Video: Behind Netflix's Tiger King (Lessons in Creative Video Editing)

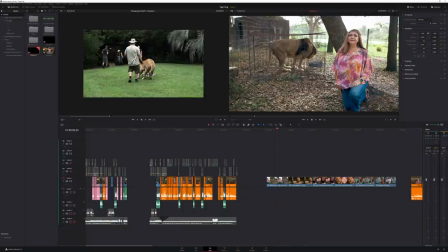So for example they never actually had footage of duck you know kind of having the animals caged in these small cages or things like that and that's because the animals there are actually very well treated they actually get to run around and this is like some of the footage here that I shot
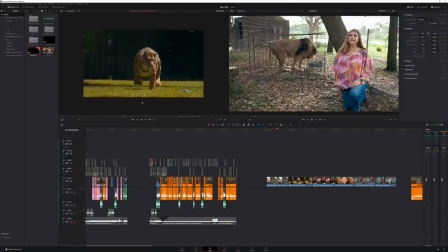on their property where they're just kind of playing with these Tigers that have these little toys that they're chasing and they have huge property and the Tigers get to run around they have other animals that are also again free they're definitely nothing like what you see up here with this the other lady
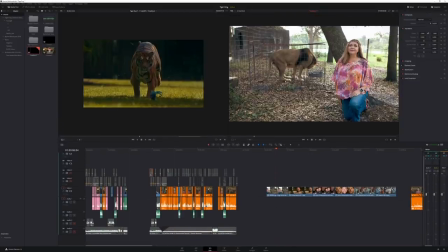from the documentary or as you can see she keeps these animals like in these tiny cages where And this one looks like the lion can't even stand up fully. But if you watch the Netflix series, one thing you will notice is that sometimes they'll show interview, let's say, with, you know, the guys from Myrtle Beach talking.
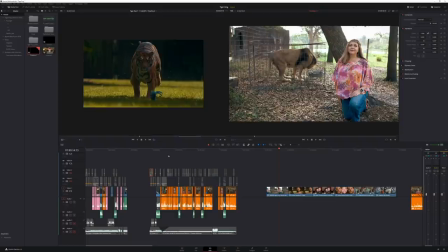And then they'll show footage from somewhere else completely of like some zoo where it's showing the animals being mistreated. And that's actually what I did here in my version of my bad version of the edit.
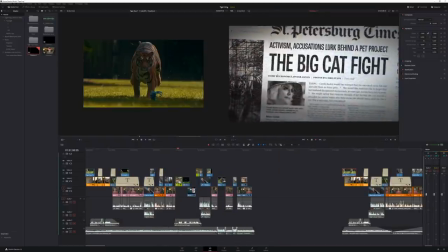So here, for example, is the part where they're talking about, you know, it's a big industry and it's all about money.
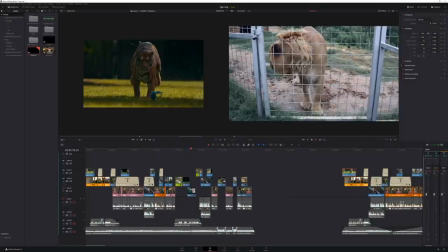and then I cut to a shot of dog and then I cut to some completely different footage from a completely different zoo where you see a lion there kind of locked up
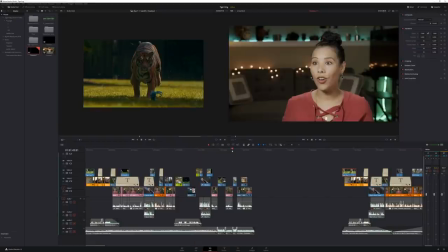in a cage and I kind of did that a few times again because it's why because of example like this this is again not from Myrtle Beach Safari but
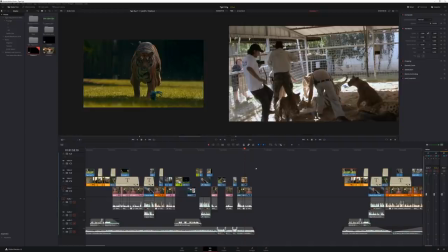just by doing these quick cuts the audience doesn't know where this was filmed and so they automatically assumed oh they must be there even
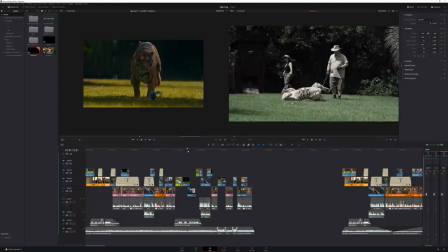though that footage doesn't actually come from from that that place uh but you'll you'll notice that they're very kind of clever with a lot of things like
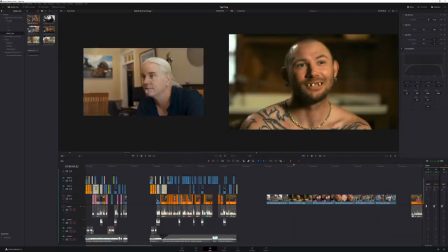even when it comes to the the sets and then the kind of production design like you'll notice in here uh this guy that they were interviewing him uh they literally i don't know they asked him to take out his dentures or what but they clearly asked him to take off his t-shirt i
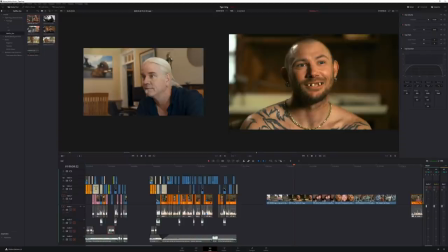know in the documentary they're kind of asking him about his tattoos i can only assume maybe they kind of you know try to sweet talk him into like hey you know show us what kind of tattoos you have things like that you know don't worry take off your shirt then they were like I want you to sit down probably and they did an interview asked them to take off his teeth even though you can actually see him
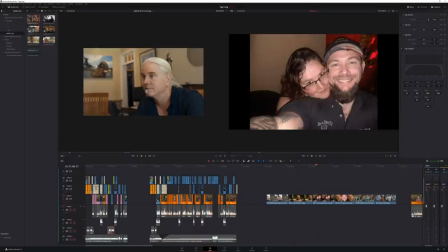this guy's social media that this is actually how he looks he has you know nice-looking teeth that's his girlfriend I believe
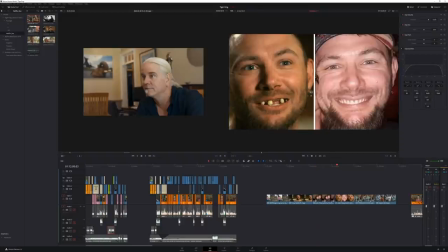but again why was it done like that well because if you compare to the way he actually looks to the way he looks in the documentary well you're basically creating an
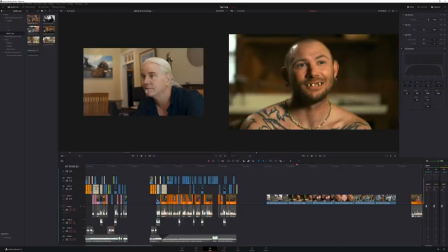image and the image is that these guys are basically these kind of like low life you know whatever backwards kind of hicks from middle america there's actually a very eye-opening interview with the director of this netflix series uh he lives in l.a and and just in that interview you'll be able
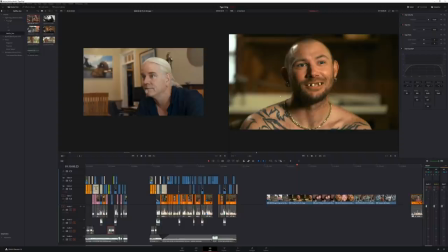to hear actually kind of this condescending view that he has about pretty much the rest of the america so that's clearly what he wanted
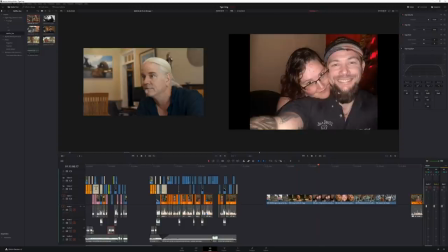to to portray and he didn't want to portray the guy how he actually looks in real life because again that wouldn't sell his perspective it's the same thing when
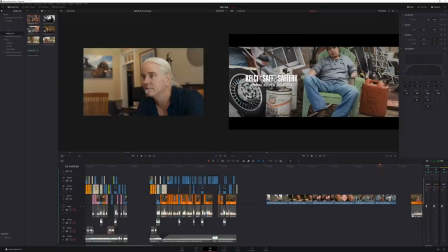you look at for example interview that he did up here why the hell was this interview for example staged in like with garbage around and stuff they could have picked any
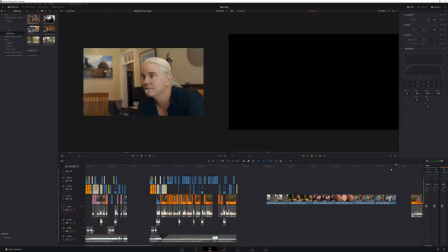place but no again this is how you create little things and you're putting little ideas in your audience's head basically by by
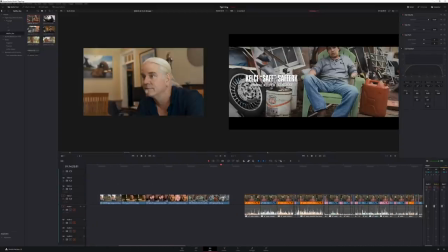again by carefully choosing the location adjusting the colors to kind of make it look depressing.
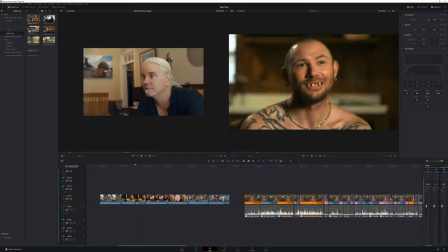Also telling your subject, you know, here, take off the t-shirt. Maybe let's see those real teeth that you have. Things like that. We want to see the real you. There's all kinds of techniques being used when these so-called documentaries are being made.
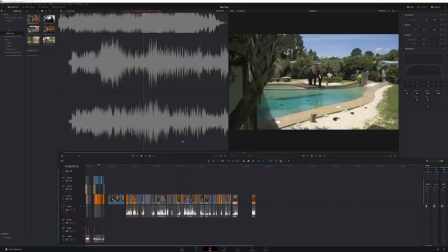Of course, putting the right kind of music is going to be the final touch to really help you kind of sell the mood that you're going after. And it's the same thing I did in my edit when I interviewed my wife. This is actually music that I got from Epidemic Sound.